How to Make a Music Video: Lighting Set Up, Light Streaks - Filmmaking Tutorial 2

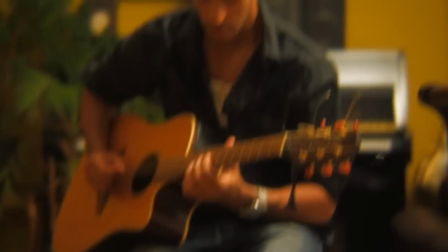0:00 Hi, welcome to tutorial number two. My name is Tom Antos. I have a bit of a cold today or some allergies.
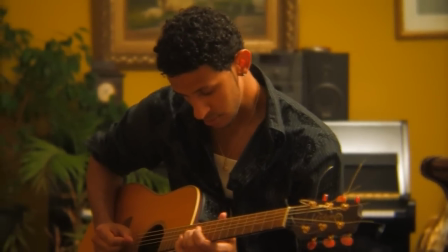0:07 I'm not even sure. So you might hear me sneeze or cough or something.
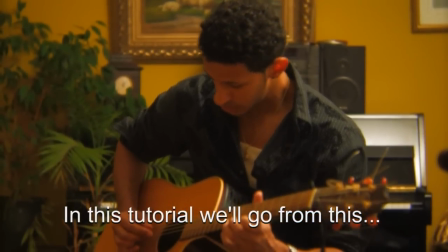0:14 Anyways, in this tutorial we're going to do kind of a set up for a music video performance shot.
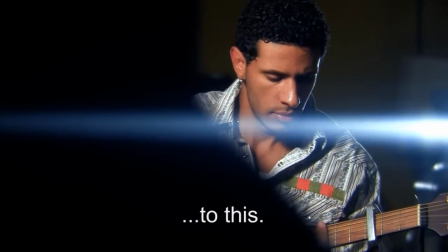0:21 It's a very stylized kind of lighting setup that kind of works for music videos.
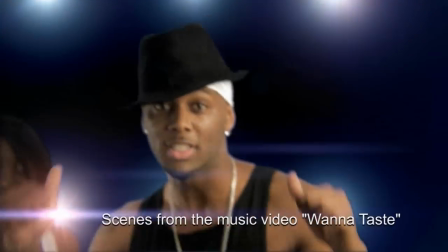0:25 I will be doing other tutorials where I kind of talk about different lighting setups and that kind of thing, but I will go over it briefly right now.
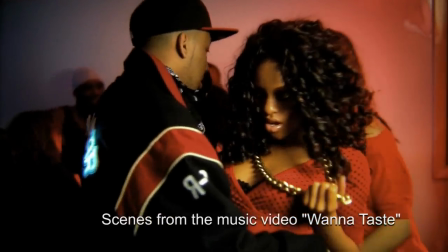0:33 The way that I see it, there's really three styles of cinematography out there. First is this very stylized look that we're doing in this tutorial.
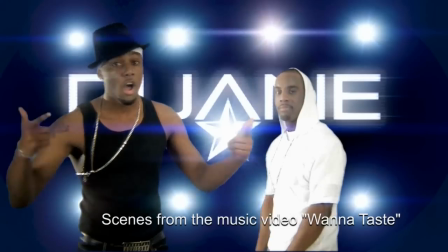0:41 It's used in a lot of music videos and some films like Armageddon or Pearl Harbor, for example.
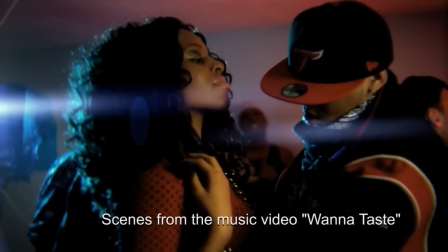0:48 Both films directed by Michael Bay, a guy who actually comes from a music video background, which is probably the reason why his films look like that.
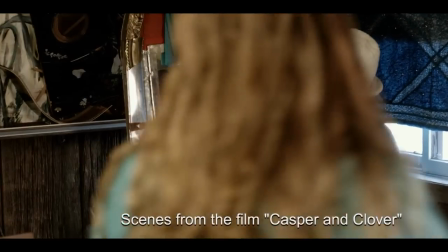0:55 The second lighting style is very naturalistic,
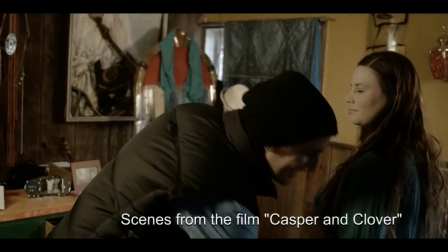0:59 but it still uses a lot of intricate lighting setups to try to simulate a lot of things that happen naturally in the real world.
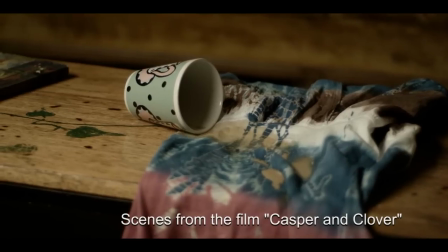1:09 One cinematographer that comes to my mind is Janusz Kaminski. He works with Spielberg a lot, so he did Saving Pride Ryan.
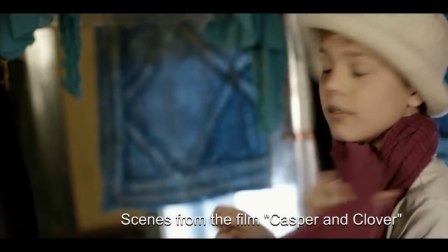1:16 He also did one really cool film that didn't get a lot of exposure. It's called The Diving Bell and the Butterfly.
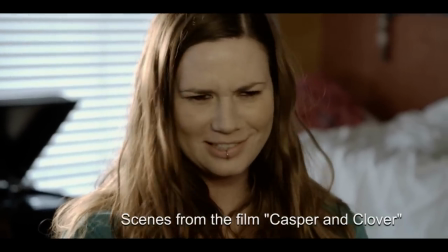1:21 Really nice cinematography. Check it out.
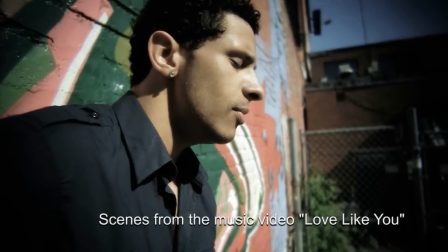1:23 And then the third lighting style is this bare-bones kind of minimalistic kind of thing where you're just using available light.
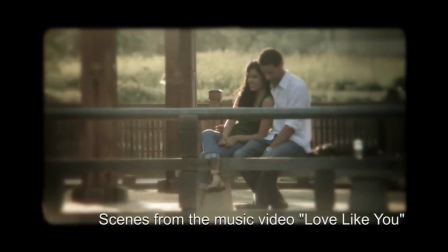1:31 A good example of that is a film called A New World starring Colin Farrell.
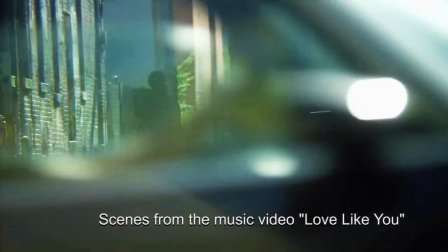1:37 The director there and the cinematographer both just use only natural light. And it's actually a really great looking film.
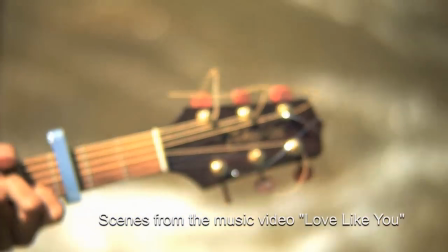1:43 And it's kind of what I did in this music video here with Christopher Charles.
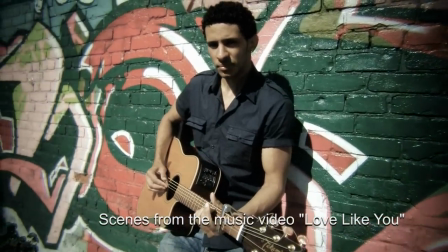1:47 But a lot of people mistake it and they think it's just easy to do because you have no lights to worry about. and when in fact you actually
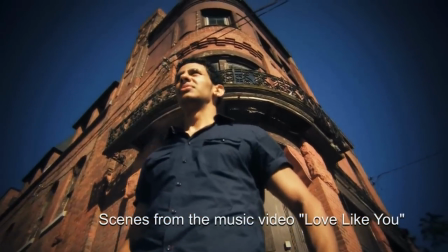1:53 have to do a lot of homework beforehand and you have to scout locations right now what time of the day or of the year does
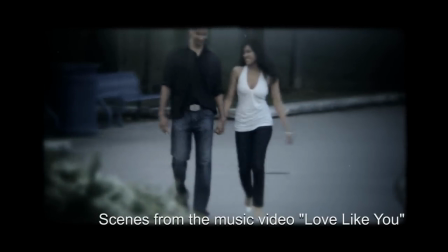2:00 the sun set or rise or you know
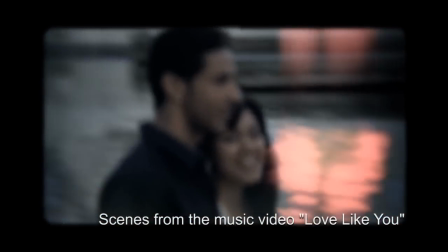2:04 illuminate a certain part of the set and anyways I'll talk about that in another tutorial.
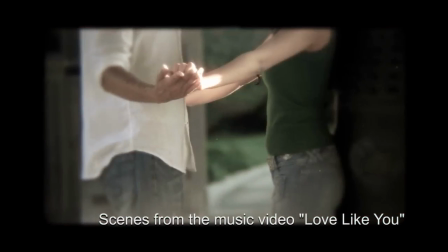2:09 You really love me and in my thoughts somehow I let us lie,
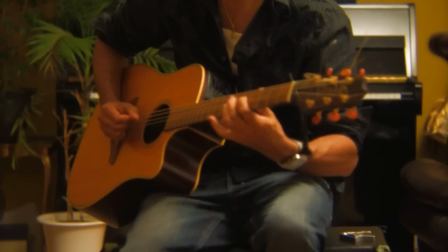2:16 but you never did, you held us high.
So anyways, let's begin working on this shot.
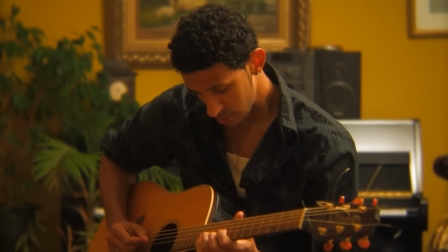2:24 It's a simple music video performance shot. Really all we care about is seeing Chris sing the song and play the guitar a bit.
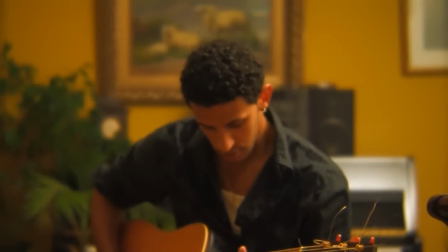2:32 And since I don't really like how that room looks, I kind of decided that I'm gonna keep it pretty much low key.
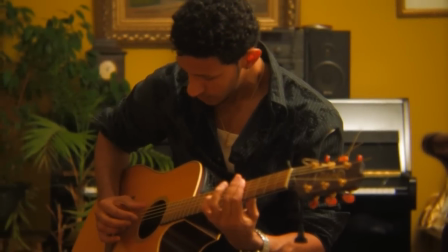2:40 keep the background almost dark, especially after when I do color correction, I know I'm going to crush the blacks and that will be kind of dark.
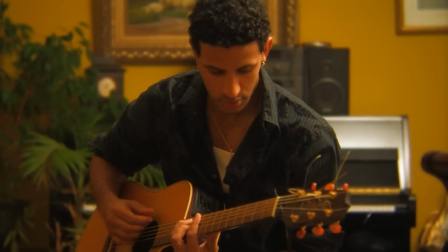2:47 But I don't want it to look flat, obviously, and the big thing in just making shots look nice is kind of giving them that kind of contrast. And you can do it through different things, through different colors that kind of contrast each other or through lights.
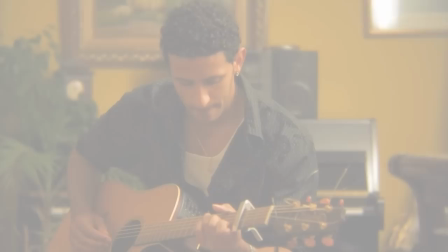3:02 And in this example, I'm going to use mainly the lights. so here this is just you know the normal lighting there in that room and here you can see
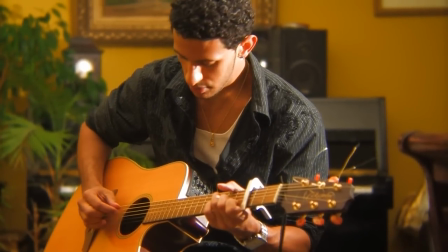3:11 me turn on one of the lights this is a 100 no 1000 watt redhead just a simple tungsten you know light and right away
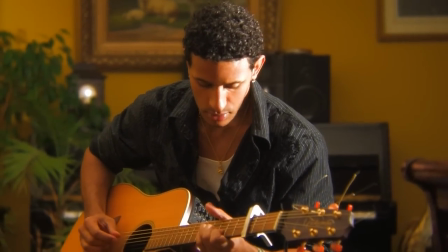3:19 you can see like when I when I pointed at Chris it makes him a lot brighter than the
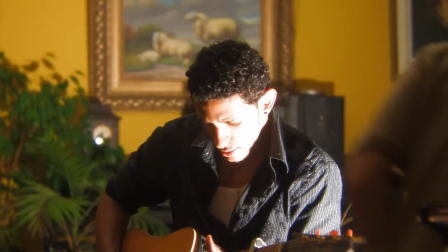3:26 background which allows me to bring down the exposure of the shot and kind of throw the background right away into darkness.
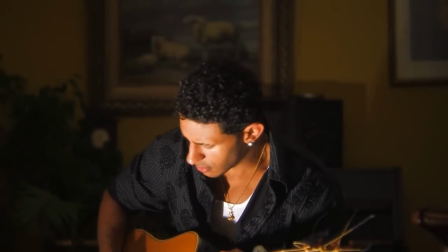3:35 Here I see me moving the light around just kind of trying to find best angle
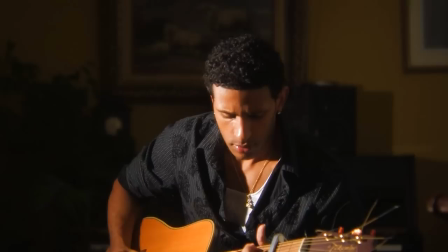3:40 for it and once I like the position of the light which is just
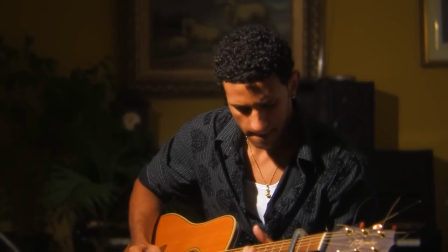3:45 to the left of the camera and slightly above
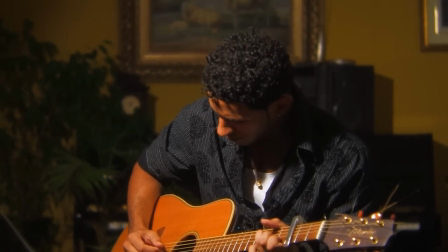3:50 Chris's eye line which gives you this kind of a nice shadow there you know under
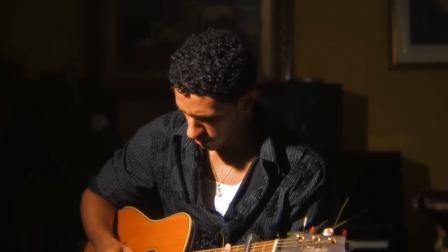3:55 the nose and that kind of thing but it makes you know this way I make sure that we can see his eyes.
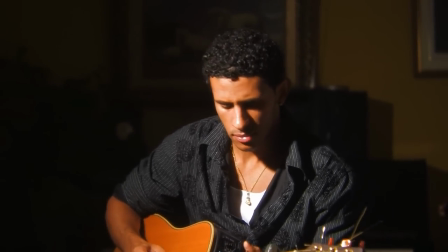4:01 And right away you can see it looks a lot more interesting. I don't like that painting though that's in the painting or picture that's in the background.
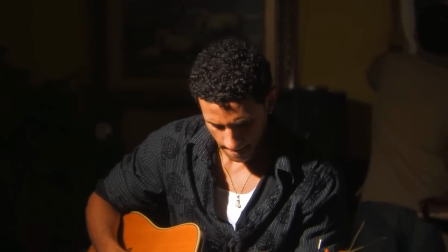4:08 So I had that removed.